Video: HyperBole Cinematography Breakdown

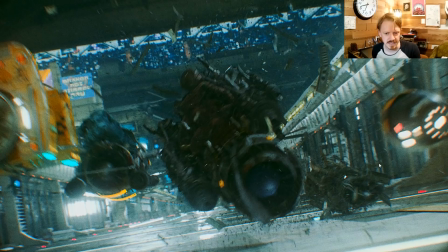[12:25]
And in this shot, I did that both for this the main character and for the HyperBole right there.
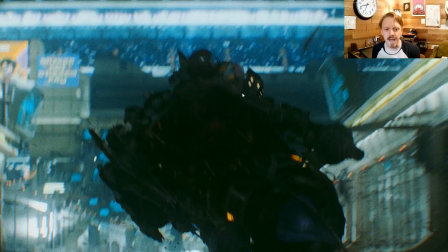[12:32]
They both kind of swoop in and kind of come in together. The HyperBole is where I dropped the ball on this shot, or where things didn't work out perfectly.
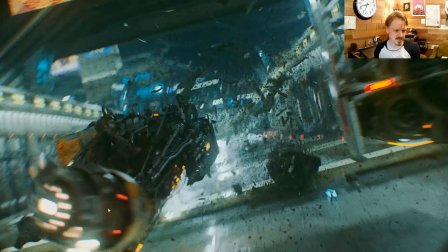[12:40]
Like, I wanted it to read very clear. Look at this. It's huge. It's in the foreground.
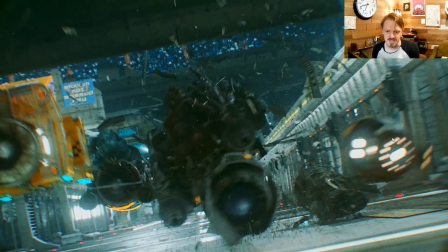[12:46]
It's blocking the main subject. I was like, it's doing its own thing,
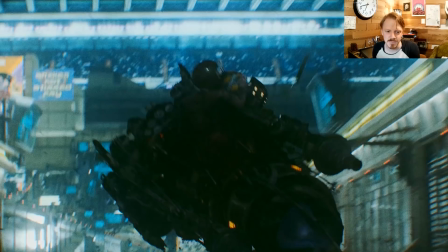[12:53]
but there's just so much happening at that moment that it didn't totally read, and that's fine.
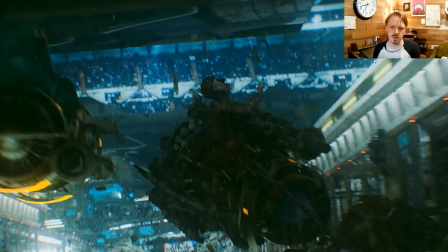[12:58]
But it did mean I didn't totally nail it. This also introduces a problem that I ran into a lot over the course of this, and that's that
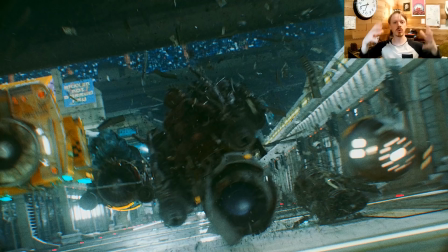[13:07]
when you're trying to show where something is, kind of think of the depth map example,
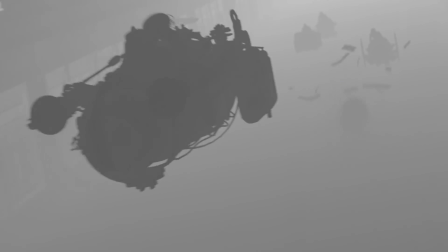[13:13]
you can have a certain set of values, and if there's a big dark thing in the foreground, then that will immediately read.
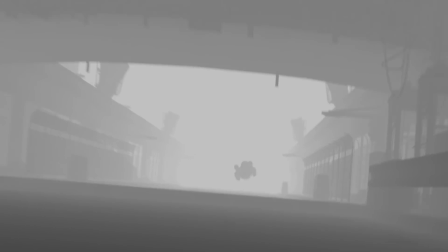[13:18]
But because I wanted it to read, I added all of these lights on the background, or on the back of it,
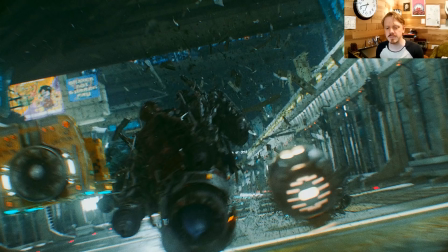[13:25]
which sometimes helped, but other times kind of formed a noise camouflage.
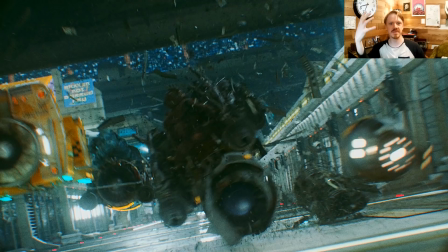[13:31]
And so is it the bright thing in the foreground? Is it the dark thing in the foreground? And the answer is actually no to both of those, and so it actually doesn't even read, even though it is this high contrast thing zipping by in the foreground.
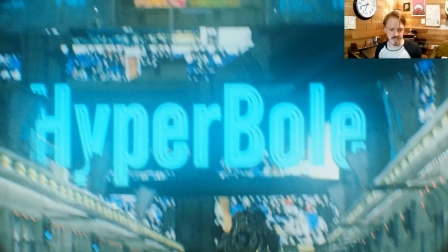[13:42]
And at the end of the shot, I do a punch zoom in, which is I guess a good time to talk about focal length.
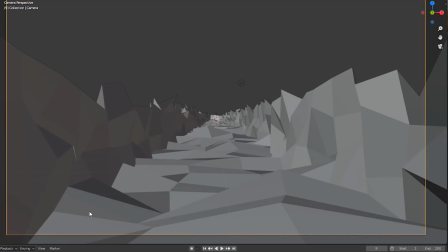[13:48]
So if you're moving down a track and you zoom way in,
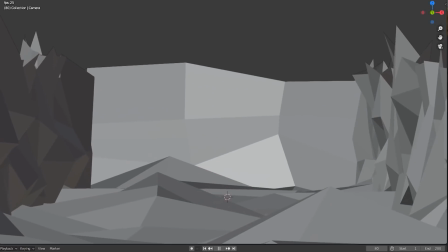[13:53]
it doesn't look like you're moving all that fast, because all you can see is the perspective shift, you know, there on the horizon.
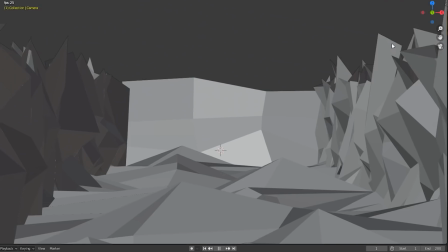[13:59]
Whereas if you zoom way out, suddenly you feel like you're going a whole lot faster.
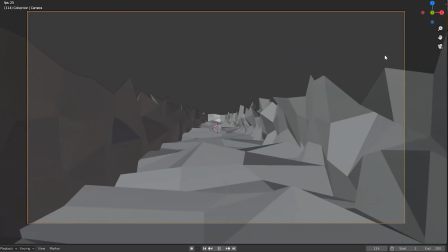[14:03]
And so that's a really good trick if you're ever trying to shoot, you know, a low-speed chase scene.
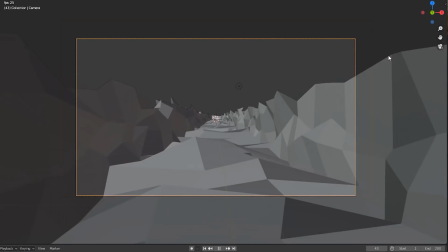[14:08]
Shoot as wide as possible, and it's harder for the audience to get a sense of how fast things are going.
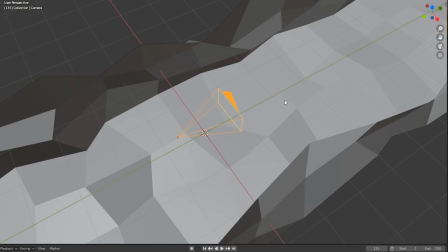[14:14]
And because I actually did shoot with a few long lenses looking straight down the track,
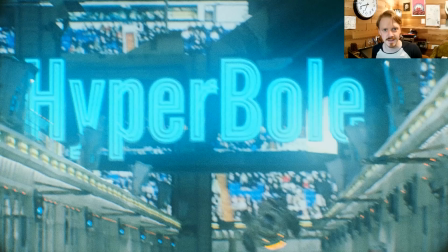[14:19]
sometimes I had the track just whizzing by at kind of like unbelievable speeds to maintain that feeling of speed.
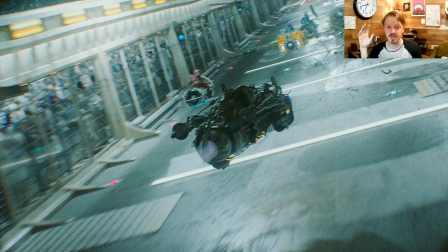[14:25]
I'm also not a good animator, really. Like, I understand the physics side, kind of that flow of motion and all of that, and I know how to see if something's bad and kind of try to keep hacking stuff off until it's not noticeably bad, but I'm not actually good, which means I'm trying to let the camera and the physics do as much of the storytelling in this as possible.
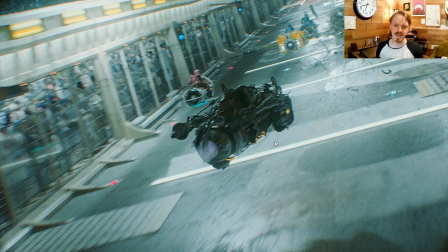[14:43]
In fact, one of the ways I went about that, I simplified life for myself, is the race is static.
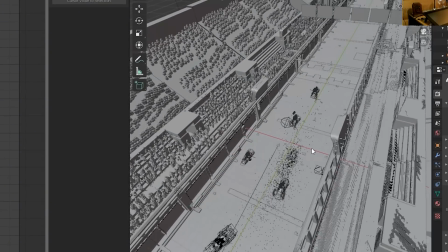[14:50]
It's the course that's moving over everything,
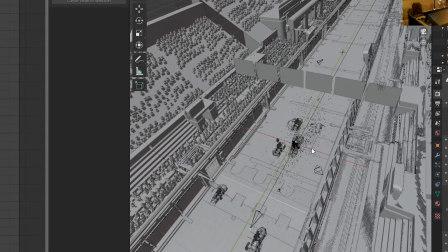[14:52]
which means all I had to do was animate this one racer moving through everybody else and the ball, and that made my life so much easier than trying to,
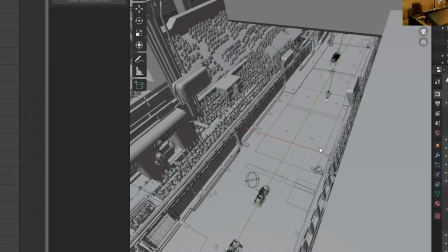[15:00]
track the animation curves of all these different racers moving and always having to recenter the camera all the time to see how stuff's going on.
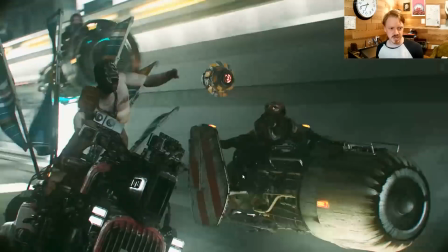[15:08]
I did the same thing with this shot right here. These guys are stationary.
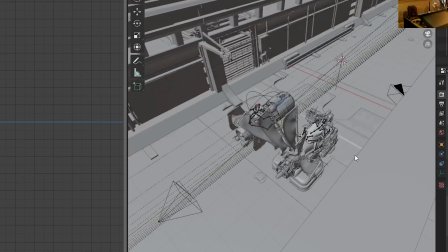[15:11]
The camera's shaking like crazy, the background's moving by, but these two models are just kind of sitting there.
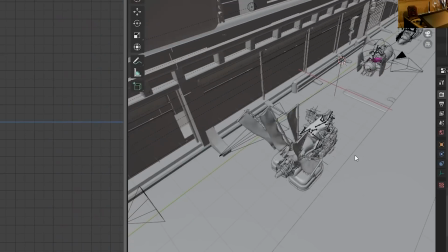[15:18]
One thing I did a lot for this was try to keep the background as negative space,
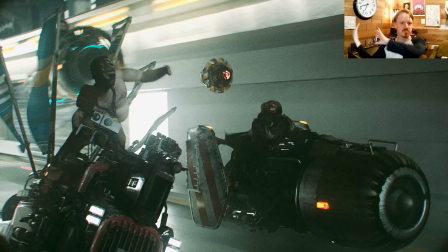[15:24]
and even though it's changing a lot, there's a lot of blur in it, which means it still kind of defaults to just
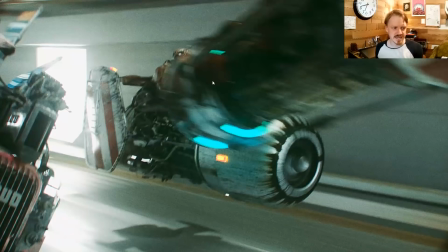[15:32]
reading as unused negative space, which was really, really handy.
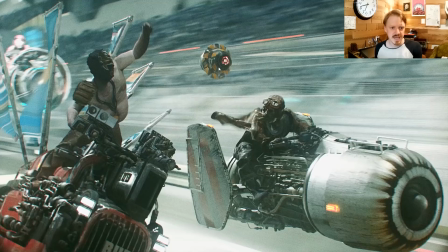[15:36]
And I tried to define when you'd see the audience in the background and when these panels would come in to just really let these moments read right here.
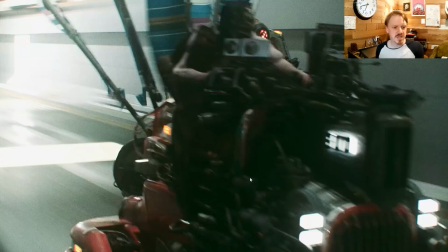[15:45]
I have lights whizzing by, which did a bunch for that feeling of speed. Like, no two frames are the same.
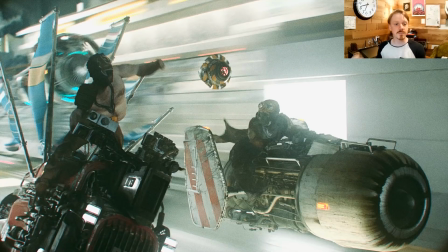[15:50]
It's just, yeah, it's very, very dynamic. But that also means that compositionally, like, is it the foreground that's bright and the background that's dark?
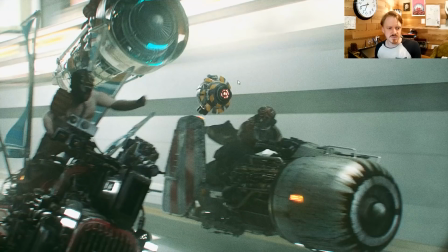[15:59]
Is it the background that's bright and the foreground that's dark? That's changing all the time, which meant keeping that camera kind of nice and locked and keeping too many things from happening really did help a lot in terms of like being able to quickly look at the scene and see what's going on. If I had added any more chaos into this, your brain probably would have had a little bit of a harder time. And I still don't.
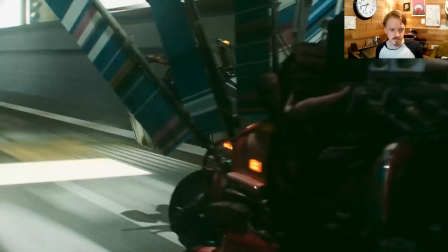[16:19]
There's a bit more than I think you can pick up. There's these two guys.
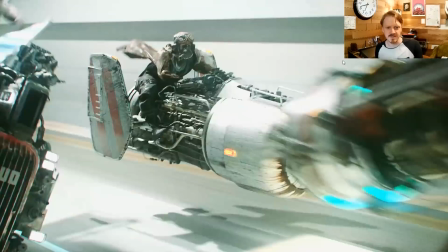[16:23]
They're both trying to get this, but then this other one kind of comes in and spooks it, and hopefully that reads.
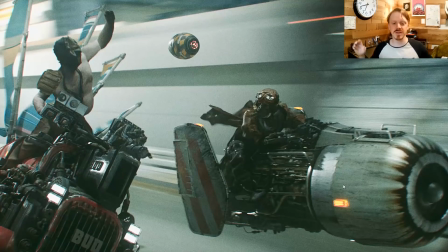[16:28]
If I'm honest, this shot actually only exists to show off these two racers.